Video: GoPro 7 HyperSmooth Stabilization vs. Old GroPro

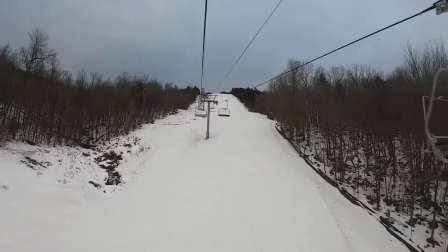[0:00]
In this video, I'm snowboarding at Ragged Mountain and I'm going to be using the GoPro 7 Black for the first time.
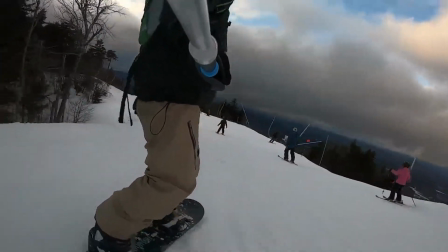[0:07]
I'm excited to try out its new HyperSmooth feature. The HyperSmooth feature is a built-in digital stabilization
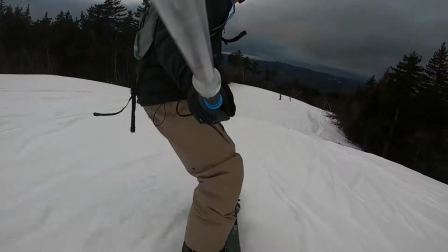[0:14]
feature that allows you to remove the shakiness of your raw footage.
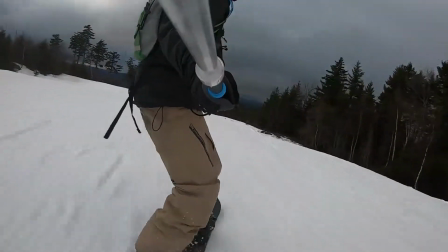[0:20]
I've got the GoPro 7 attached to a selfie stick hanging upside down that gives it some
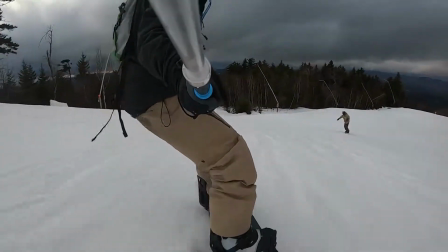[0:25]
natural stabilization because the weight is being pulled down and I wanted to see how the camera worked
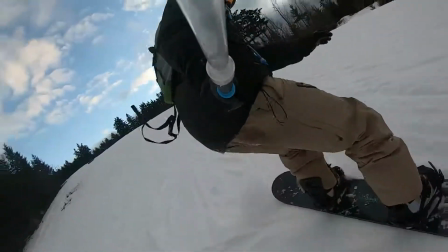[0:32]
while it was following me down the mountain and also while I was spinning with my snowboard counterclockwise and clockwise.
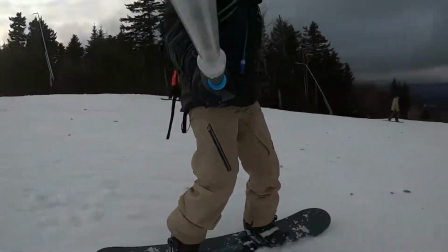[0:41]
I think the hyper smooth feature did a pretty good job of keeping the
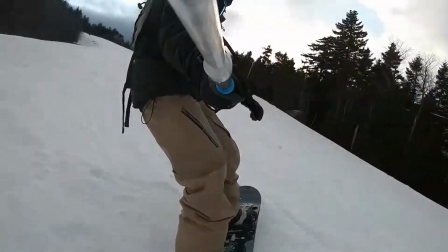[0:46]
snowboarder in the foreground and keeping the snowboarder and the background stable.
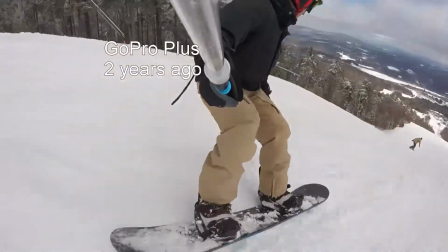[0:51]
In comparison I've got footage from my two older GoPros. Here's footage from two years ago using using the GoPro Plus.
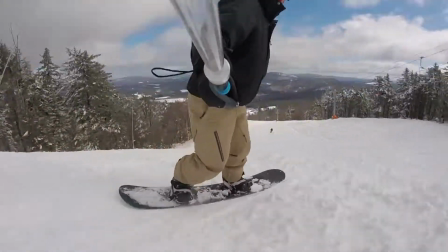[0:58]
That camera had no stabilization built in and I've got it in the same setup hanging upside down on a selfie stick.
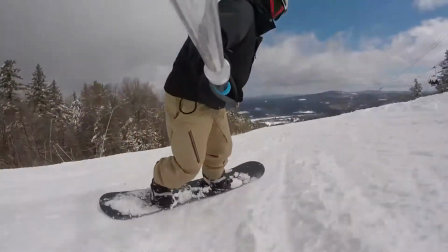[1:07]
This camera also had a plastic casing to make it waterproof so the sound was a little muffled.
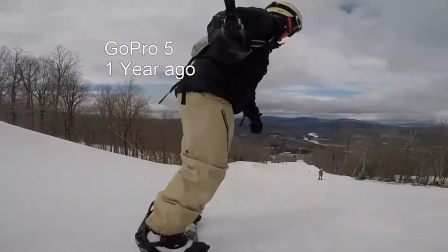[1:13]
It's pretty good footage but a little bit more shaky than the GoPro 7. From a year ago, here's some footage using the GoPro 5.
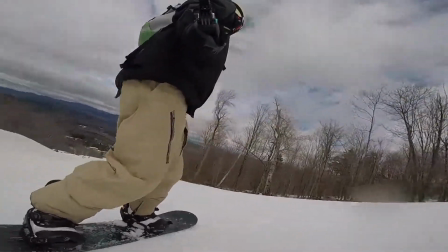[1:20]
That This camera had a stabilization feature built-in and I've got it in the same setup with a selfie stick trailing from behind.
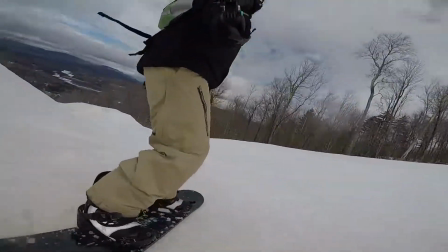[1:30]
I've also got this on super view mode so you see more of the snowboarder in the helmet as well as the snowboard going through the snow.
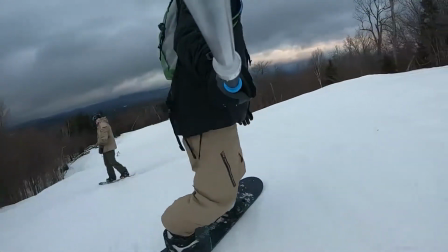[1:37]
It does a pretty good job. Now back to the GoPro 7 footage.
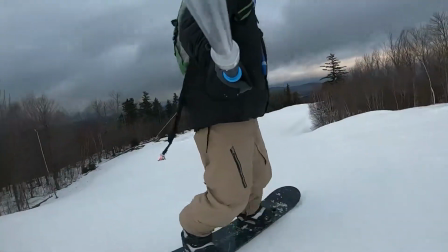[1:41]
I think compared to those two cameras, this camera did a great job of stabilizing the footage.
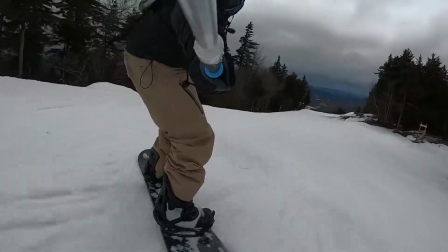[1:46]
The trees and the background look stable, so does the snowboarder.
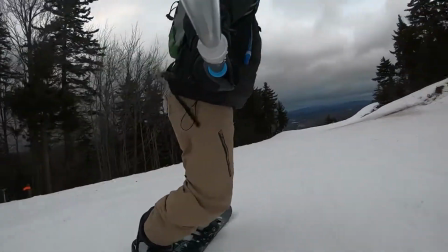[1:51]
If you'll notice, the selfie stick moves around a bit as the digital stabilization is moving the entire picture to make it look small.
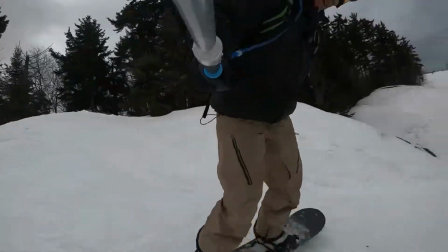[2:00]
One thing I realized after looking at the footage was that I
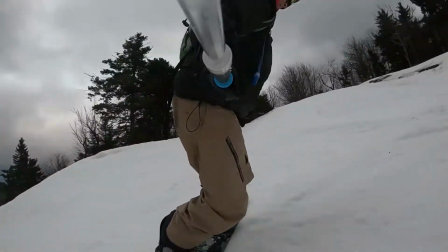[2:05]
was so excited to try out this new camera that I didn't realize that it was on the 4-3 aspect ratio.
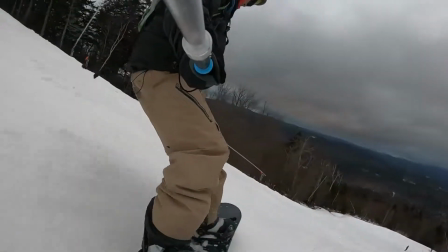[2:10]
That meant that the picture is taller but a little less wide. and that's different than my
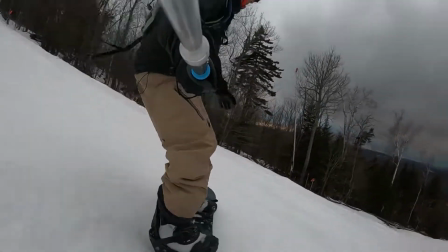[2:15]
normal 60 and 9 aspect ratio next time I'm gonna use the 69 aspect ratio
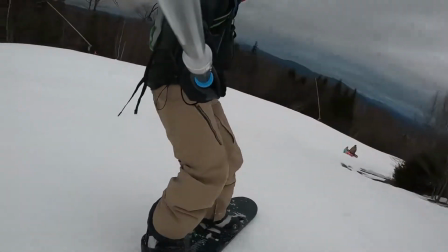[2:20]
as well as the super wide view to
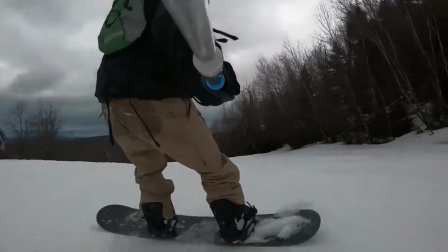[2:25]
try to get more of the snowboarder in the screen I like this angle with
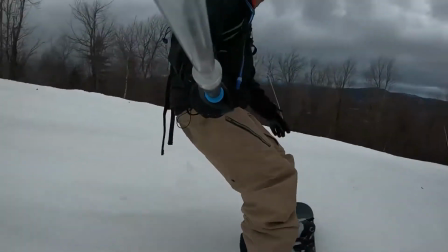[2:30]
the selfie stick with this camera trail view because it allows the viewer to see where I'm going and
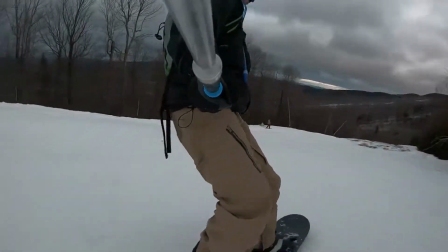[2:36]
always keeps the snowboarder in view even when I'm spinning I hope you liked this video If you did,
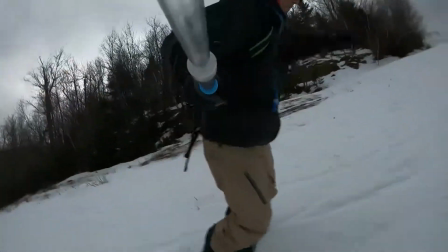[2:43]
please click like, comment, or subscribe. I've got other snowboarding videos on my channel. If you've got any tips on using the GoPro 7, please leave them in the comments below.
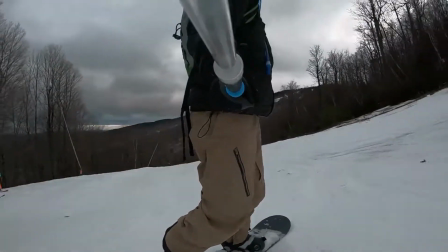[2:51]
Thanks.